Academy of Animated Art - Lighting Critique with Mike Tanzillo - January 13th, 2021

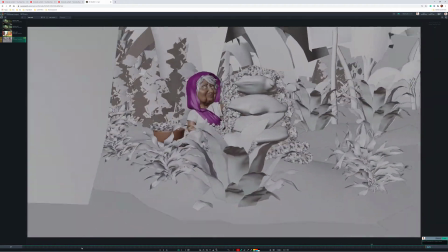It is a little bit like, yeah, it's just this movement in here as it rotates around could be a little bit smoother.
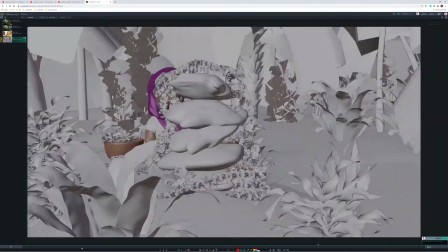Do you feel it's like kind of pulsating in and out a little bit? And the speed varies.
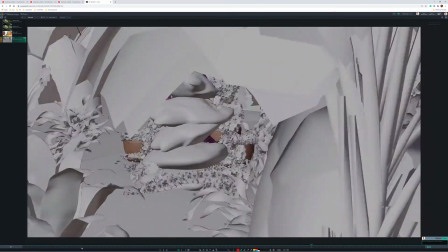So just smooth that down just a little bit. One thing to note too is this is a very, very long shot.
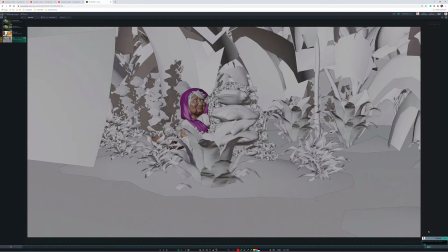A 600 frame shot in an animated film is considered on the longer, like in the top 5% of long shots in the film. At 30 frames per second, you're looking at a 20-second shot.
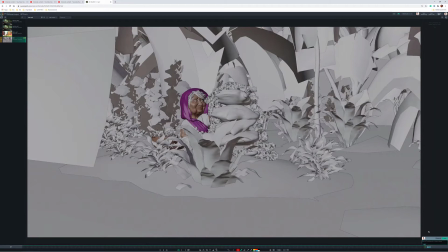Just something to be aware of is that, like, when you do have shots this long, prepare yourself for a little bit of render time.
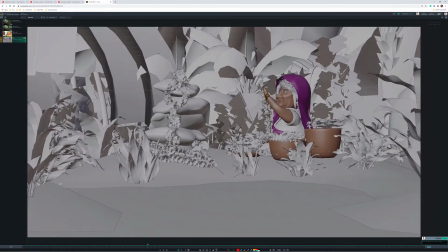Like, even if they take, even if it's like a 5-minute render per frame,
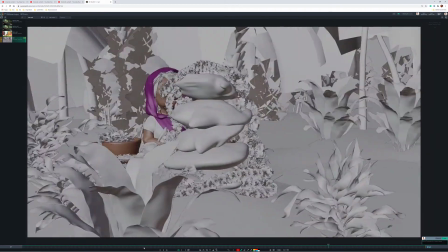you're looking at 30,000 render minutes, which could be a lot.
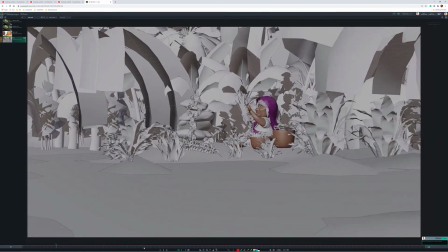So just preparing you for that there. All right. Okay, let's move on to we'll do Dani, then we'll do Aaron.
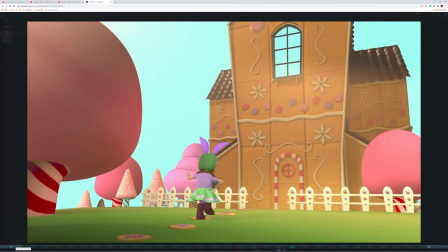So Dani, much better with those pops on the ground. That looks a lot better. There's a little bit of haze on the building.
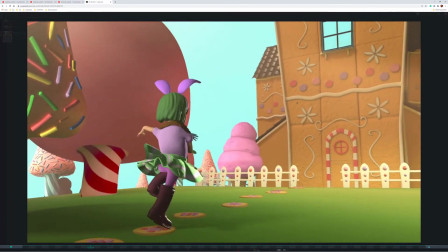It doesn't feel quite like volumetric. It just feels like a lack of contrast on there.
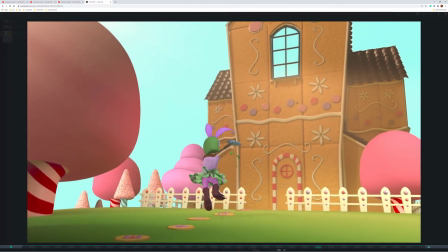So I would just up the contrast just a little bit on there.
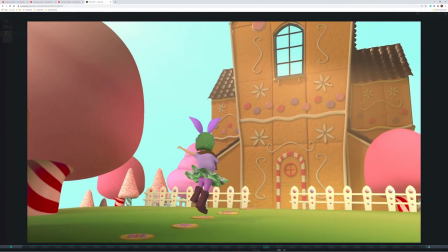And I'm saying that mostly because like this feels hazy,
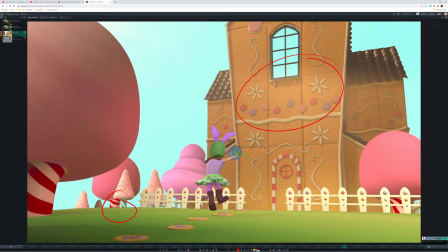but then like the bottom of this tree doesn't, and I think that's actually behind the house, or at least further away from the camera than the house.
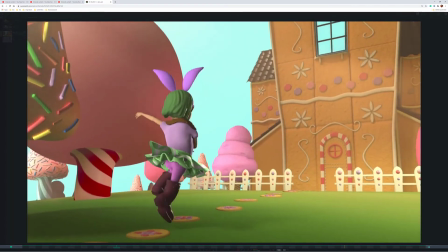So I would just kind of take that down a little bit.
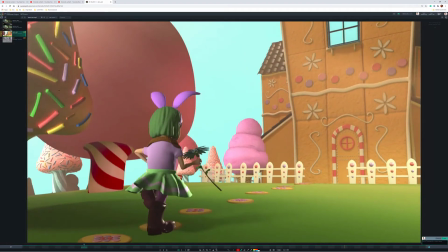These sprinkles at the beginning are very bright compared to everything else. They seem to be getting kind of illuminated independently from everything.
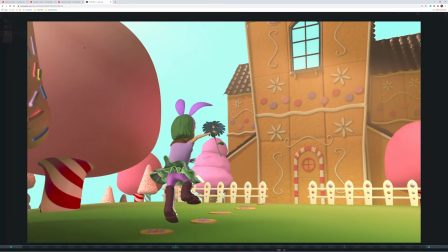But she's looking a lot better.
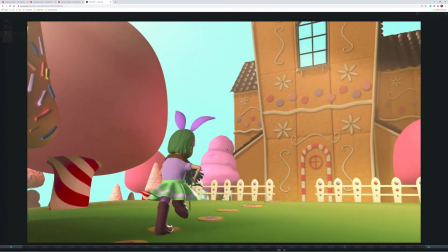And the last note on her would just be to, let's brighten up the flower a little bit.
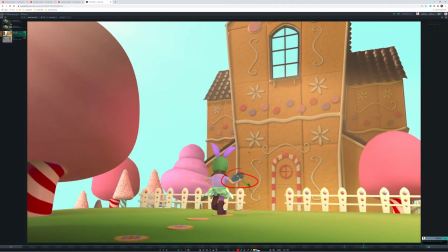Let's really get that to feel, because like flowers have backscatter, like let's make it feel like because the light source is still coming in from her front side. I think it's more from the side now, but just feeling a little bit of light penetrating through there would be good.
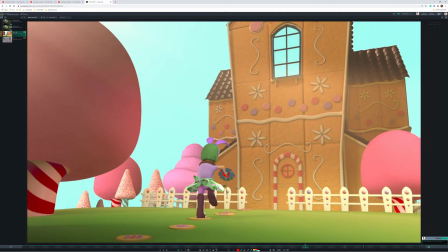A little translucency in that guy. Yeah, and I think that'll be good for the next step. So good job there.
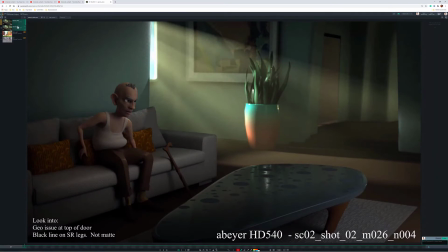Aaron, versus your previous version. All right.
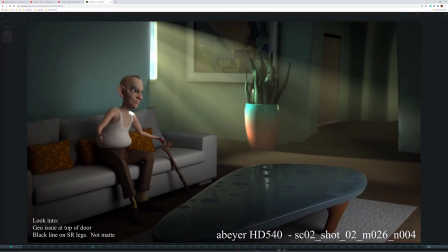So you're darker in the back there when we start. And you mentioned you got your notes in here, which is really funny.
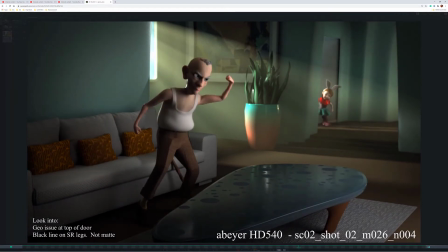I do this. I do this sometimes with my shots. I'll just throw notes on there so that the director or whoever.
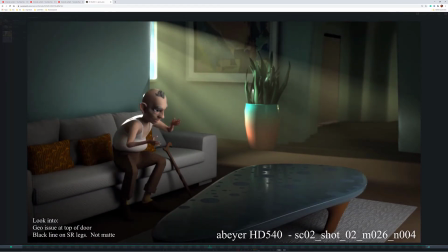I don't always do that, but like for my internal reviews, yeah, I'll throw those on there so that people don't look at things I don't want them to look at.
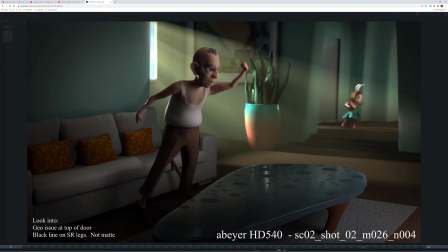So we got black lines around the legs and the geometry penetration on the top of the door.
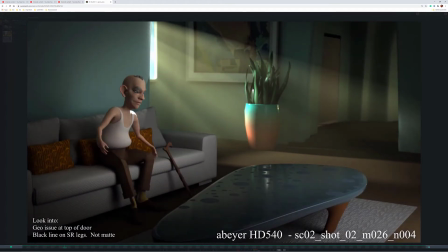Cool. So I like the darkness in there at the front. I do think we could do even just like a little bit more light because it's looking good.
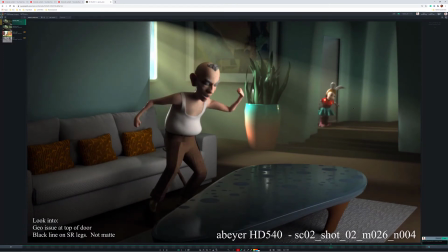Just a little more light in this space. Additionally, when she steps forward, it would be nice if like this is a little bit bright on the light on her. And I would like to read her nose just a bit more. So if you could pull it around a little more frontally, just like a couple degrees, that would be great.
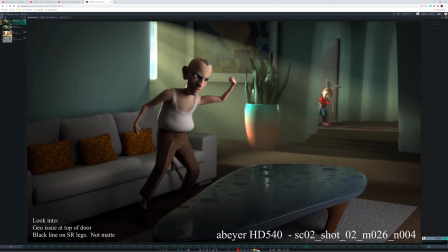And then for him, he's looking good.
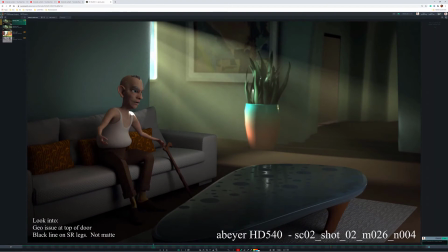I think that the one thing I would do is add a little color and maybe a little bit more value in the fill light here. He's just like a little gray, dingy. I would maybe just try adding a little bit of coolness in there. I think would be kind of nice. And then lastly, and this is kind of a strange one. I don't know quite what to do with this,
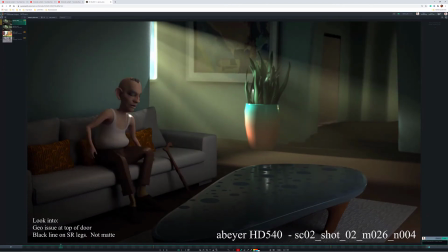but so looking at the tabletop, I was noticing that it appears to be reflecting a very bright specular highlight that is just not here. So maybe it's a matter of if you have an AOV on the
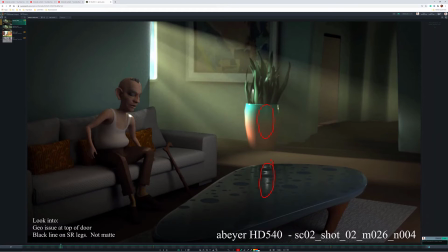reflectivity or the specularity of that table, it might be good to just kind of eliminate that so that those two kind of line up. Yeah, I think that's a good for your next progress. So great job there.